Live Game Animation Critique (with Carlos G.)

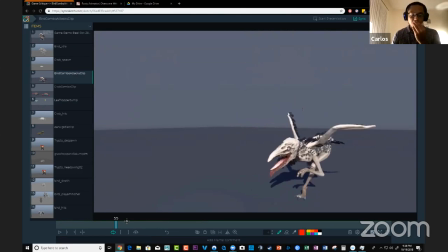totally totally i think you'd find that very useful so thank you yeah
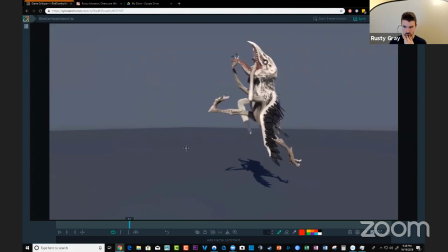anytime and we're like i'm running out of time like nobody's business um third we're 38 minutes in already um okay so let's take a look at him
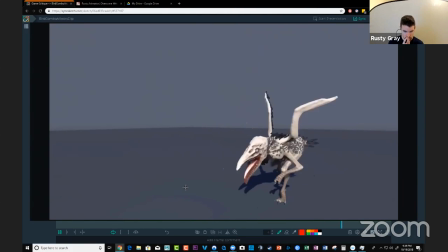so if i was to give you any feedback on this guy biggest thing for me that like that stands out that you could fix to make this better is your hip arc you're just your overall hop attack here mm-hmm
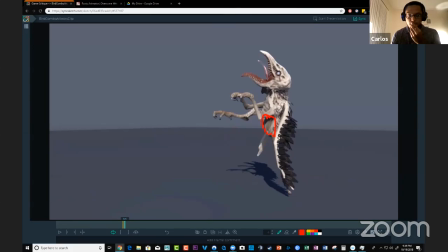anything standing out to you already look a pretty learnier
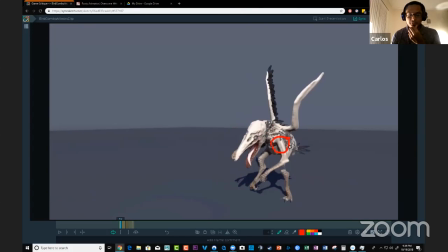and the spacing too
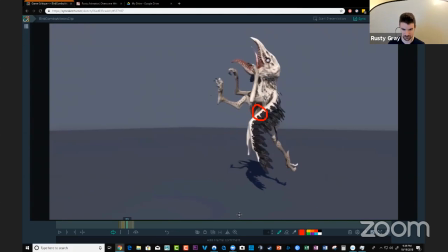yes yeah because it's popping yes and that part is not completely like yeah yeah so when i ghosted it's obvious right right
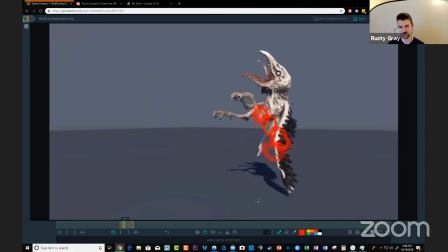He comes back and then shoots forward, and then he comes up, and then he goes forward, and then all of a sudden he comes back and then goes forward again. So that is the number one thing to fix with this leap to make it feel better.
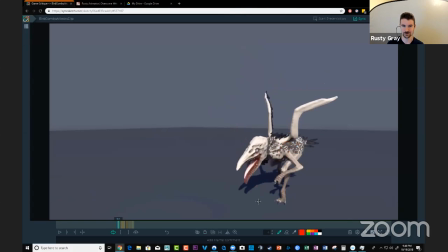It will be so much better as soon as that arc is cleaned up um and just like everything else if the hips are off the problem tends to cascade to the to the wings to the arms to the legs everything so this is fine
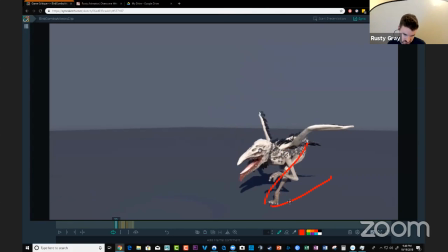this uh like him stepping into the hop putting that weight onto this leg and then uh coming forward and like in into into the
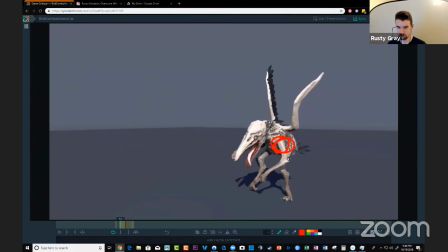stretch here this is all fine what um what doesn't work so well is the spacing of it to have like this ghost here and this
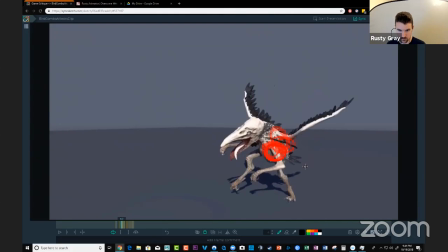down to two frames i still can't see it that well um we'll do this by eye so from here to here there's a big gap
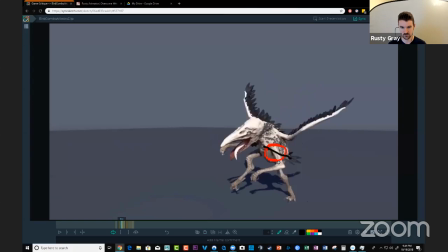right so you either split the difference between this one and that one to give this guy like a little bit more love on the spacing side like give him a little more room to play with the same like not really moving this much um or you keep this guy moving forward the hips
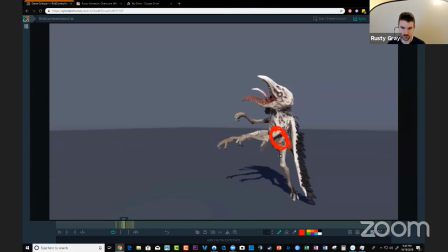moving forward a little more here and then as he comes up do not delay this forward momentum once you've stepped into a move and he's releasing weight and jumping into the air that momentum should carry him forward okay like in in
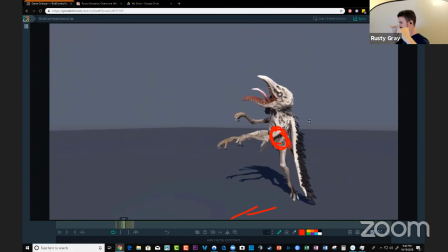in earth physics uh if he's already starting to go forward you can't stop that his weight is off the ground there's nothing that's going to knock him back into place he can't push himself back into place unless he
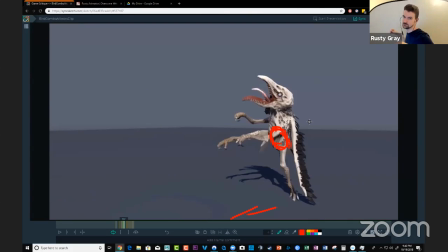like really was working his wings maybe to slow him down it takes an external force it takes like the wind resistance to push him or it takes something hitting him and knocking him back so once this momentum begins and his he's really just lift off like a rocket he's got
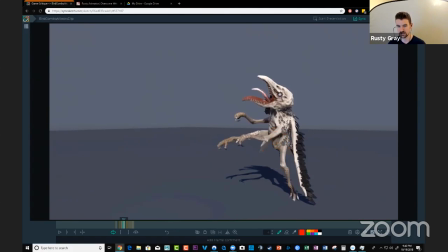to keep going forward so keep that in mind when it comes to your hip spacing and you'll have a clearer idea on where to go with it got it you're right